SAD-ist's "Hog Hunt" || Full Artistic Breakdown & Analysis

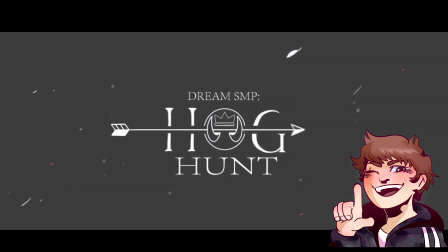2221s
But seeing those quick flashes,
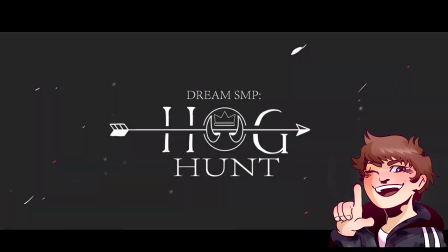2223s
not skipping out on those final frames and those in-betweens to draw emotion and draw action.
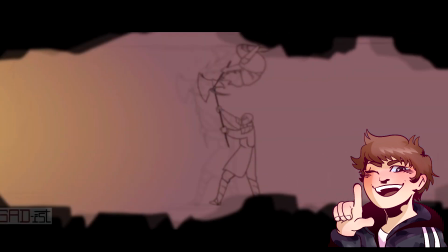2230s
Another one that comes to mind is the pickaxe swing that goes up towards Quackity's teeth.
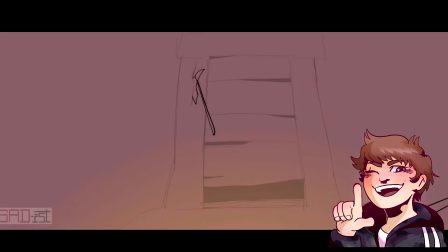2237s
And if you pause very closely, there's a flash black and then there's a pickup. There's this pickup where it goes from, Techno swinging and you see Quackity's face, and then there's a flash, and then for a very split second,
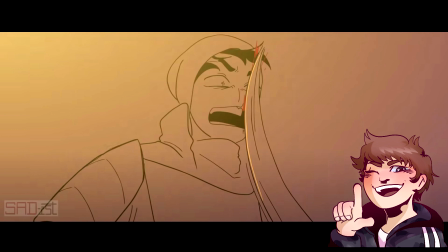2251s
you see a frame where Quackity's lip is drawn a little bit up and you see that pickaxe making contact finally, and it's only for a split second, and honestly, the animation would be fine without it.
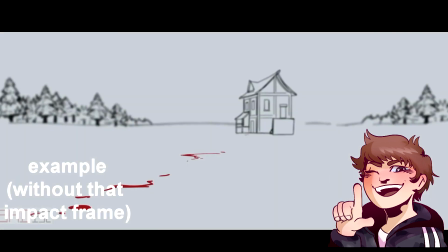2263s
But at full speed, when you see that, your mind automatically supplies the connect of that pickaxe and see that all together. Your mind very clearly sees the pickaxe going into the teeth, just as Techno suggests, and just as the animation suggests, without actually showing that in full force.
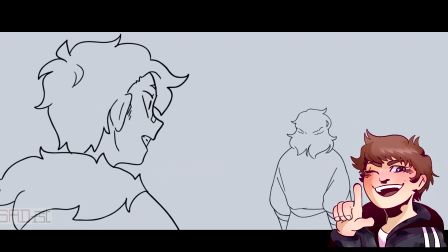2283s
But that final,
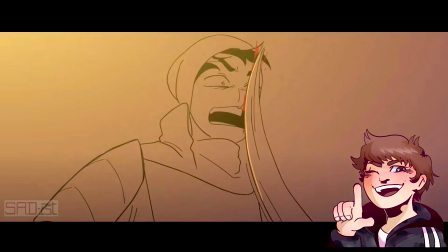2285s
in-between frame fully implies that motion and fully connects it together and cements it in your head, even if you don't go through one by one just to pick out the one frame or the very few frames where Quackity's lip is just a little bit up and that connection is implied.
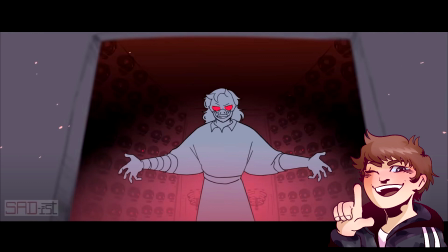2303s
And I just thought that difference was really cool. The very quick in-betweens and the full blacks with the very bright, vibrant actions, or the way that they silhouette a character, is a really interesting way to draw the eye. And although traditional media and digital media are very different,
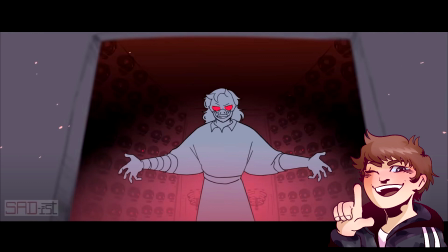2320s
and stories told in animation versus stories told in comic books get two ideas across very different ways, it reminded me of that splash frame and splash comic idea, where there is something very specific that draws the eye and ties the whole thing together,
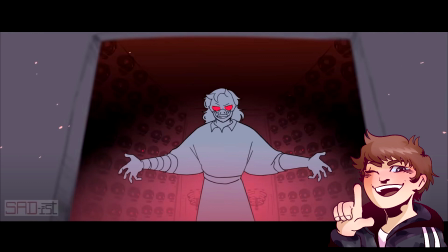2338s
even if it's not explicitly implied, and even if it's not, in the grand scheme of things, as important as the rest of the flow of everything else involved. And just as a mostly traditional artist in study, it really interested me to see how the same effect and feeling could be applied in a different way
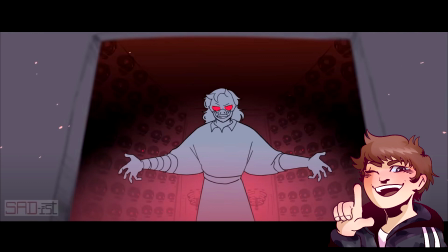2358s
across different medias and in SAD-ist animations versus my usual romping ground,
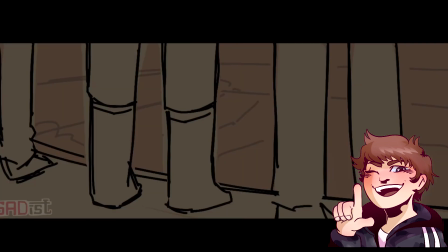2363s
which is comics and traditional art. And that's just about it. I'd like to add this isn't actually something new that SAD-ist has incorporated just into this animation.
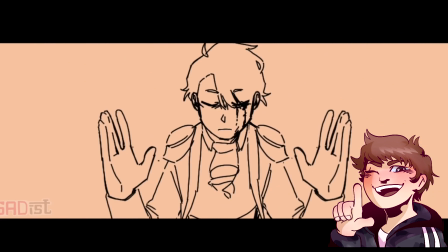2372s
This has been present from even some of her earliest animations with the Dream SMP and the Warriors animatic.
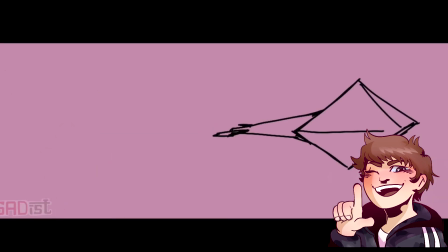2378s
There's the moment where I think Sapnap pearls behind Tubbo and swings his sword, and there's the black and then the white flash of the sword's arc, and then it cuts back.
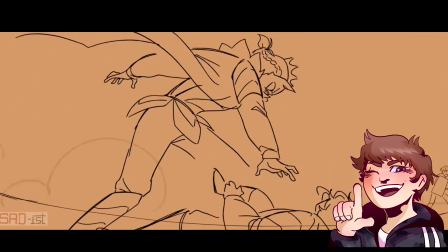2387s
And then there's plenty of times in the Dawn of the 16th animatic where
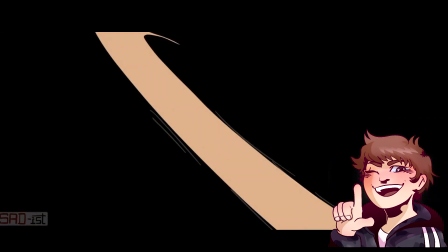2393s
someone shoots with a rocket launcher and it highlights like their arm
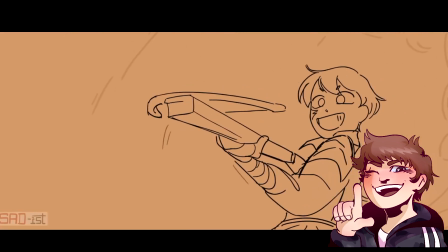2399s
or someone's silhouette of it being exploded. I'm fairly certain there's a part in the Dawn of the 16th as well when Phil grabs
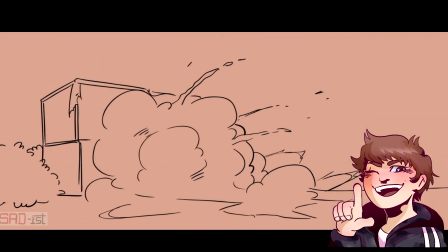2407s
Wilbur and there's the black and the flash outlines Phil's wings.
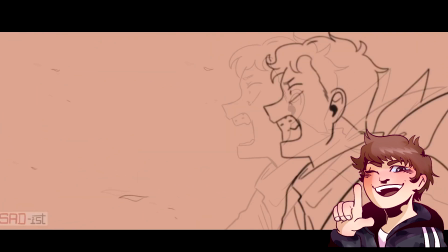2412s
Also very important impact frames, but I thought it was just necessary to talk about how
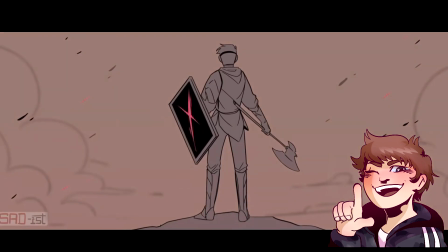2419s
that makes the viewer feel and how that makes us feel in our mind, and how that can be compared across different medias,
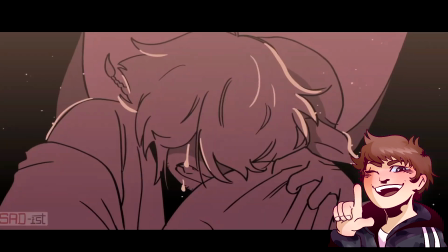2426s
and how although different medias are very different and tell stories very different ways,
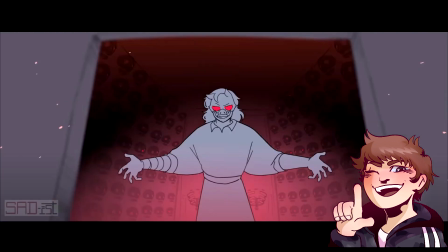2432s
they have some of the same emotional draw and they have some of that same technique to tie everything together. All in all, I just think it's very neat to compare medias, and I think that these impact frames are very underrated,
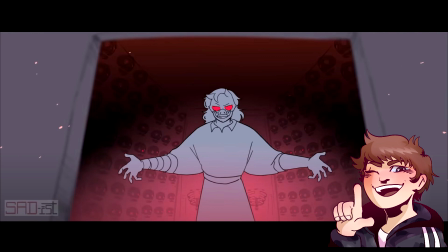2449s
but in the grand scheme of things, really tie everything together and really tie this action-packed moment and this combat and everything together in the end.
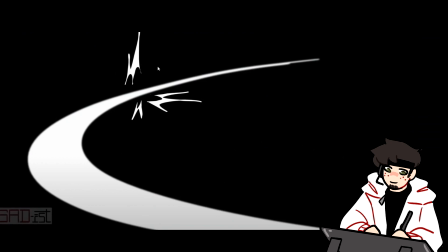2460s
We get these very nice impact frames. I believe we get 2 here.
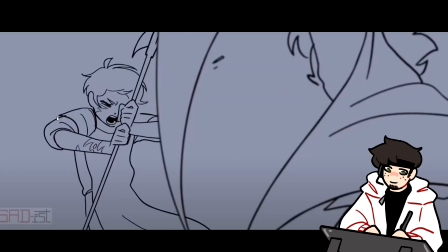2464s
So as it slashes, Tubbo looking very shocked, and then another one, Foom slashes.
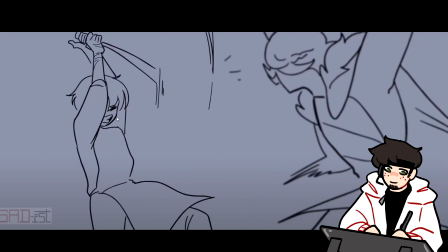2470s
Tubbo, his weight is being pulled back and he's like falling back.
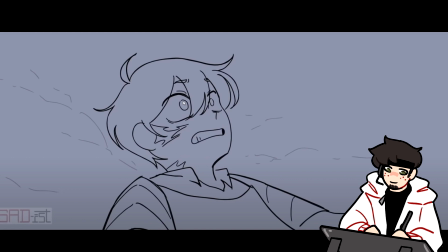2475s
He falls and then he bounces up a little bit, right as he's kind of falling to the snow.
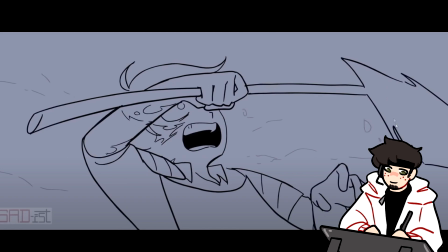2479s
Raising his arm up as quickly as possible, we get a smear frame with the axe as it's getting held up.
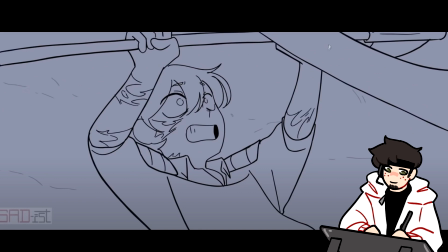2486s
We feel the weight of Techno's pushing on the sword.
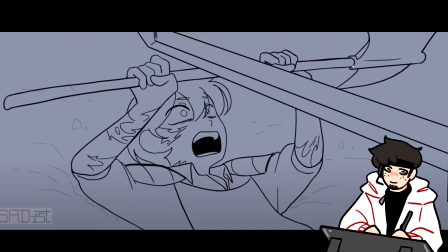2489s
So here's where it impacts, and then Tubbo's arms are being brought down. He falls into it, and then he brings his arms back up.
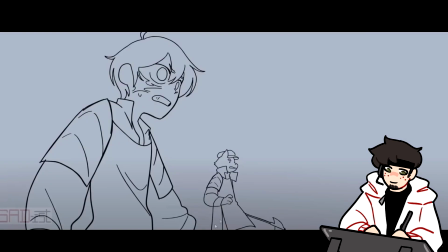2500s
So let's watch it.
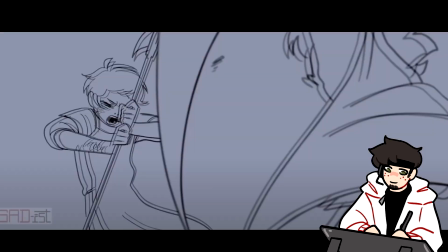2504s
Throwing it down, and then the weight, it bounces in a way.
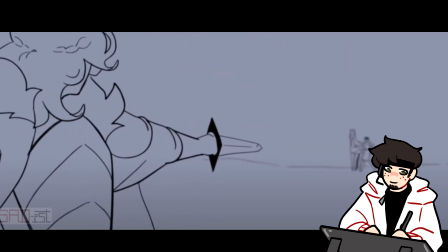2511s
We get this really cool smear. Yeah, look at that. So we're going from this sword, it's smearing, and then it leads into the sword from this other perspective. So in this composition, this is the horizon line, and Quackity is very, very small on this side.
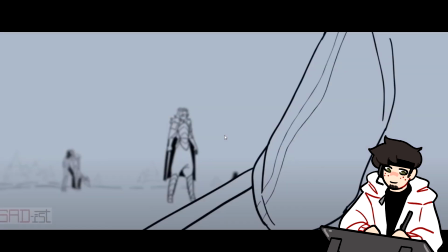2529s
But then when we move to Techno being the focal point, Techno looks much bigger,
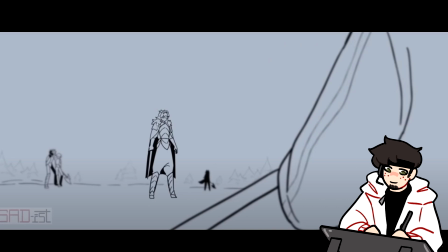2535s
and the horizon line's a bit lower, but it kind of accentuates, even though Techno is smaller on the screen, because of the size of like Fundy and then like Rambo and Tubbo, it makes Techno, despite being smaller,
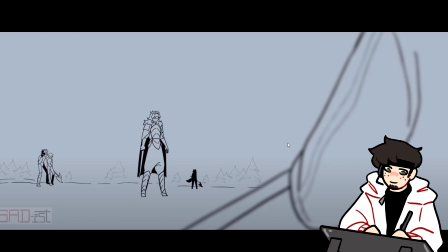2549s
he still feels like he's very in control of the situation, almost, despite obviously Pearl being threatened by Quackity, but he looks like an intimidating figure, comparing this composition to the previous one.
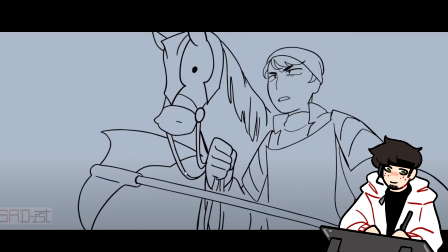2562s
Now we get a very good example of doing as little work as possible to still get the animated feeling. So notice as Quackity is lip syncing here, his body isn't moving, his hand isn't moving, Carl isn't moving, it's just the lip syncing.
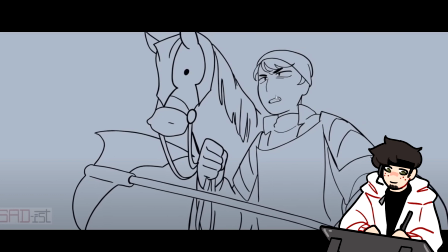2577s
For quite a couple frames, but it's just the lips, and then it's just the lips.
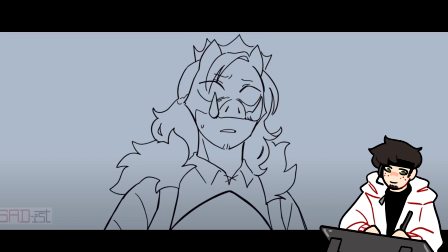2582s
We're trying to do as little unique drawing as possible to still get the feeling of movement. That character animation, how he kind of dips down, his eyes and his face kind of scrunch up. It's open here, and then as it comes down, the eyebrows furrow, we get this little nose bit as it scrunches up together.
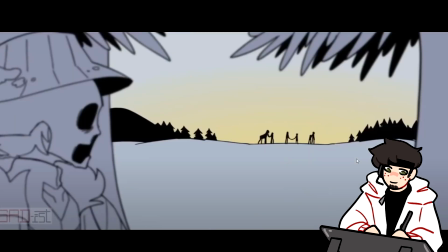2599s
We get and now this next sequence is very, very fast. Like, look at that.
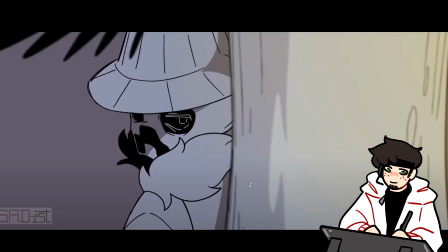2606s
A lot of those frames, even though there's probably a lot of time that went into these, like especially this one, on frame for, let's count how many frames. 1, 2, 3, 4, 5, 6, 7, 8, 7 frames this is on.
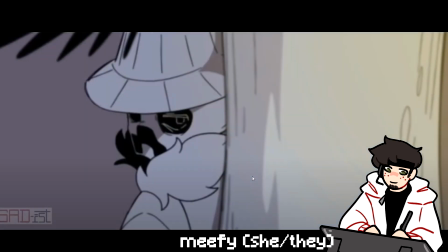2621s
Barely, not even 1/3 of a second.
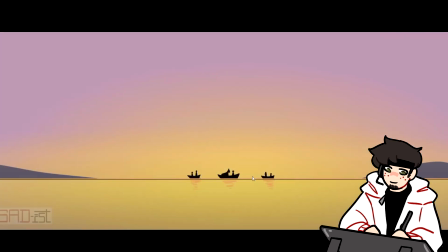2626s
And there's still a lot of time and energy put into these, right? We see this beautiful shot again.
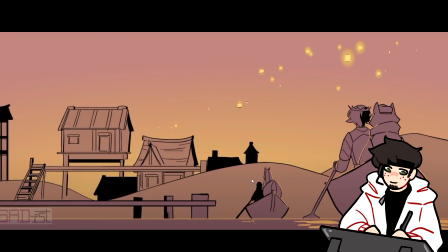2631s
1, 2, 3, 4, 5, 6, 7 frames, maybe 8 if you count the transition, to put energy into the perspective of the houses and you know, all of this, and for it to literally be on frame for 7 seconds. That's the life of an animator.
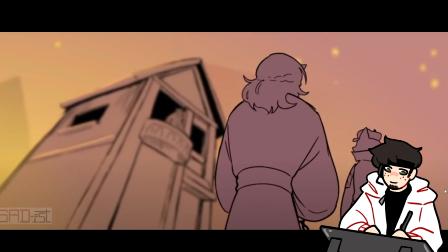2647s
We're seeing that use of minimal animation. All these characters are doing are panning. You could have, like, arguably you could have Fundy like a bit of a walk cycle with both of them. Maybe they're like bouncing back and forth their feet, or Fundy could be like swinging his arms.
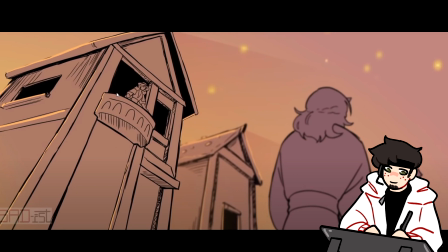2661s
But it's not needed, because all they need to do is pan across the screen, and they even go out of focus because Phil's is the focus.
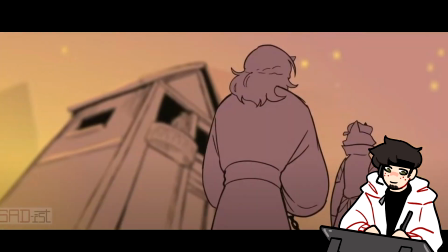2668s
So We don't even need animation here. There's no point in drawing it.
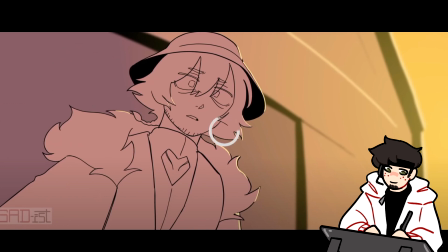2672s
I really like this shot here because even though we're transitioning into very much a different shot, the way the camera pans,
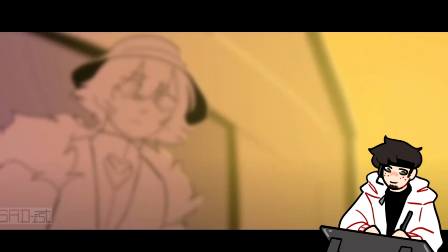2680s
it pans over to the right, and it almost looks like it's swiveling around,
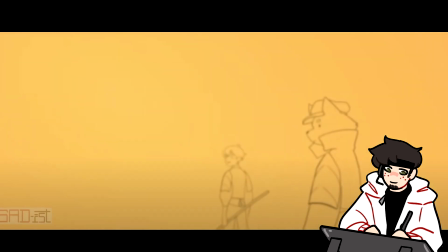2685s
and then we're seeing Tubbo and Fundy. So it almost looks like we're now looking from, almost from Phil's perspective, like we're turning to see what he's seeing.
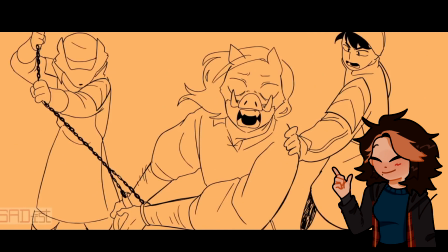2694s
Hey, my name is Mifi, and I just wanted to talk about some details that I thought were really cool animation-wise and in the character behavior.
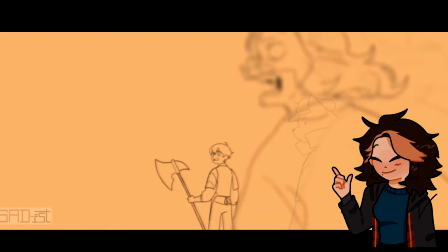2702s
How easily Techno resisted against his chains when Fundy and Quackity were holding him down.